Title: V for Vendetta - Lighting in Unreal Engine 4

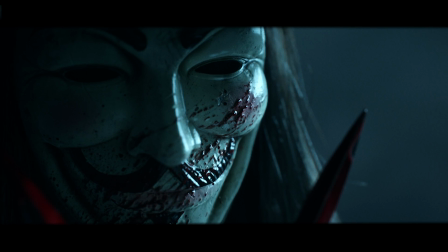[0:08]
V for Vendetta. I fucking love this movie. I'm really excited to have worked on a little project with my buddy Jay Hill.
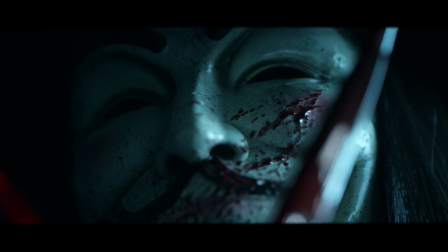[0:17]
He was responsible for modeling and texturing this dude, and I got to set up the lighting. And it was my first time
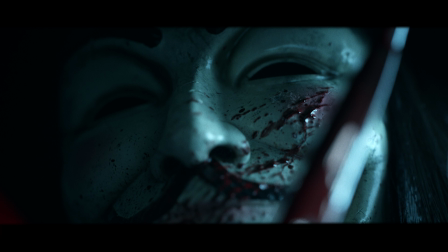[0:24]
going full in on the RTX lighting, so I did all ray traced lights, mostly like area lights.
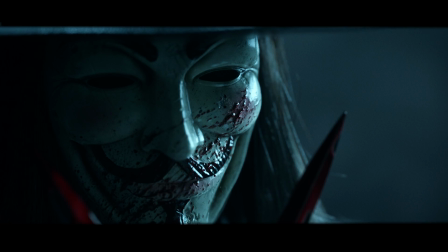[0:32]
But it was a ton of fun. This is a super cool project.
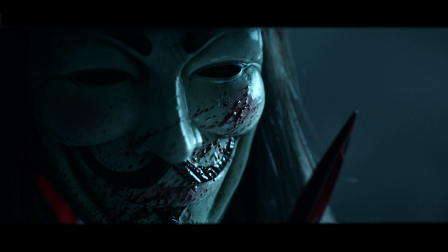[0:36]
Jay did a stellar job modeling this dude, so man, really cool.
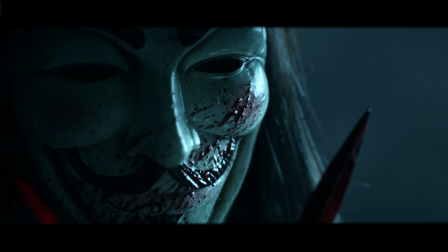[0:42]
So I'm gonna dive into how I set the lighting up for this. This model is really good.
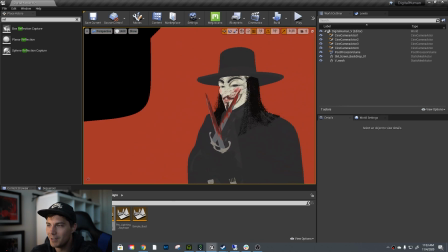[0:48]
Jay actually modeled out each strand of the hair and stuff, so the shading's awesome.
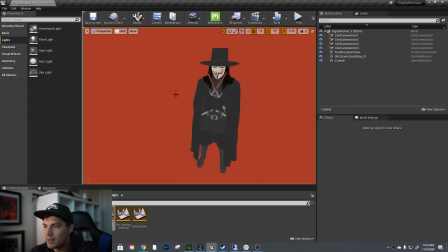[0:54]
It's just a lot of fun. So the shot that I was going for was kind of very moody.
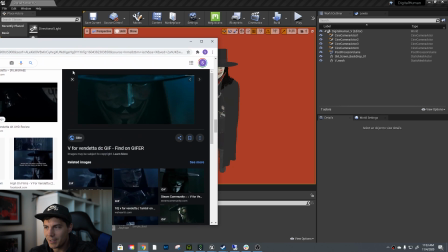[1:02]
It's just kind of like blue cyan kind of key, and had a really cool raking light on the right side that kind of goes across his face and hits those highlights and everything, and it just looks awesome. So I wanted to recreate this framing and this shot.
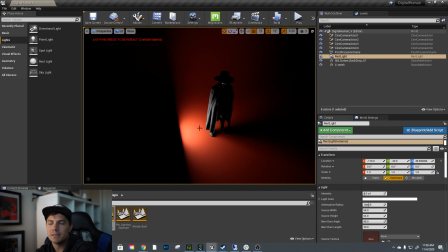[1:18]
So I worked with area lights mostly, and inside my area lights I like to use textures.
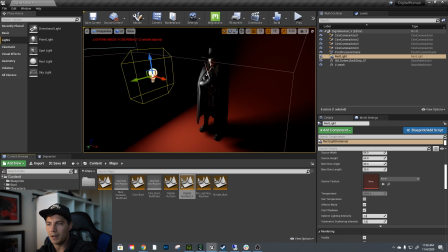[1:23]
You can pipe textures into them in Unreal Engine now, which is super cool. I used the softbox texture that's in EXR.
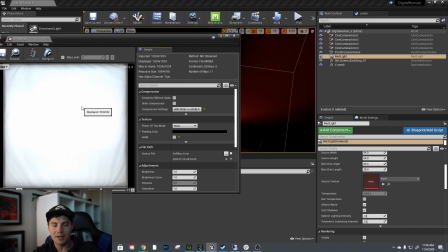[1:32]
It's floating point image, so it's got like a ton of information. It's got a ton of data that's stored into it.
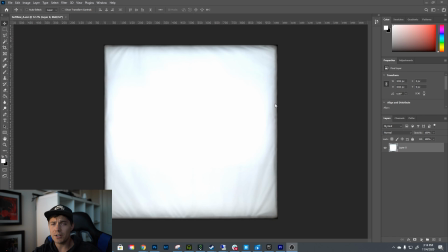[1:38]
So it's a shot, or it's a texture that's captured with, or it's created using multiple exposures. So you can shoot a bunch of different exposures, get your brightest brights and your darkest darks of the light source,
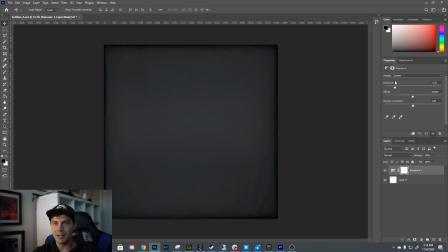[1:50]
and then combine them to make a HDR, which stands for a high dynamic range image. So yeah, it's really cool.
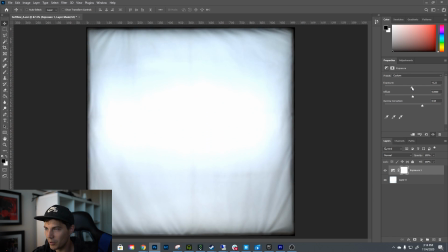[1:57]
Like you can see here, we got like a really bright white core.
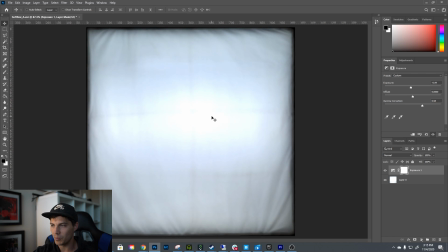[2:00]
It kind of has a color shift that goes to blue, then to those warmer colors, and all that stuff shows up in your lighting, which is super sick.
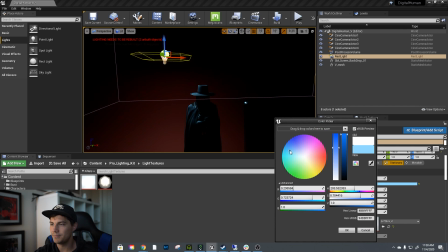[2:07]
So you get really good highlights and really get good light fall off. So, color shift.
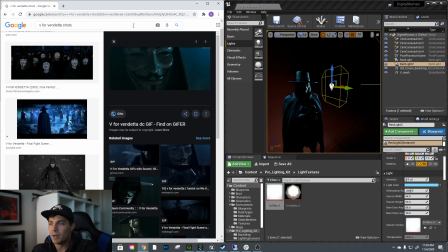[2:16]
So yeah, that's what I'm doing here. I'm just kind of using these area lights and have those textures piped into it, just trying to match those shapes that I'm seeing in the reference. So you can see the V that's animating on the top right. That's the shot I'm going for.
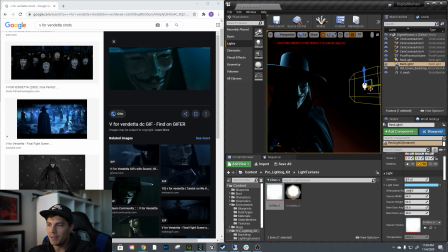[2:31]
Just trying to find that balance with my key light and making it so the brights are the same brightness and the darks the same darkness. Yeah, just really trying to hit that shot.
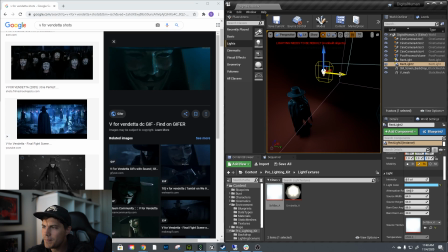[2:44]
So here I'm just kind of playing with angles and figuring out where I want fill lights to be. I didn't use a panoramic HDR for like the fill light. I'm just placing all the fill with these areas, and because I'm using Raytraced GI,
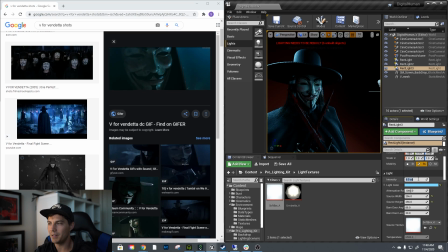[3:02]
the global illumination is just kind of taking care of all that bounce. Like I'm getting all that stuff, using the RTX workflow. And it's been really sick. Like not having a big lighting is rad. It's the way to go. So I'm just kind of playing with the color.
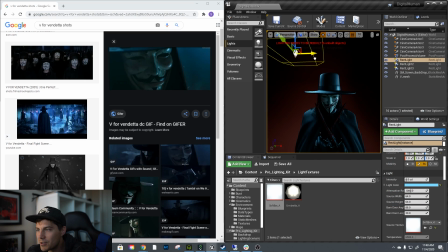[3:19]
I noticed that it's got like a really harsh rim light, sharp rim light above his head. So I'm just kind of playing with that stuff. Yeah, just trying to create similar shapes, similar key to fill ratio, and really just play that stuff up.
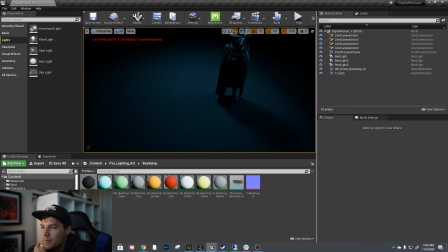[3:36]
Just changing the backdrop color here to kind of match the same look.
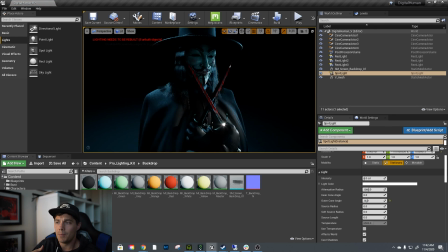[3:41]
I'm letting the lighting just kind of carry most of it. I know that I'm gonna have a really tight shot, so most of the background would be out of focus anyways. So I didn't even really build a set. I'm just kind of faking that stuff. This spotlight I created just to kind of kick some light onto those daggers. I just really want those to pop. It's a really cool thing that Jay added.
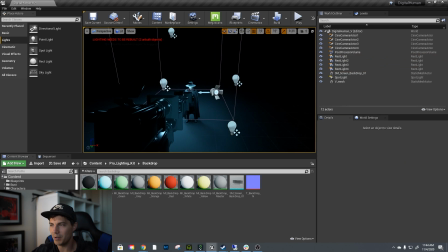[4:00]
So there's, sharp metal that kind of breaks up his plastic and the cloth that he has.
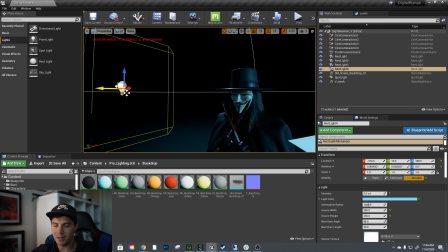[4:06]
So it's cool to have a different material type that can kind of pop, especially with highlights. So here I'm just adding a little bit more rim light, helping shape V as much as possible, and just kind of hit that reference.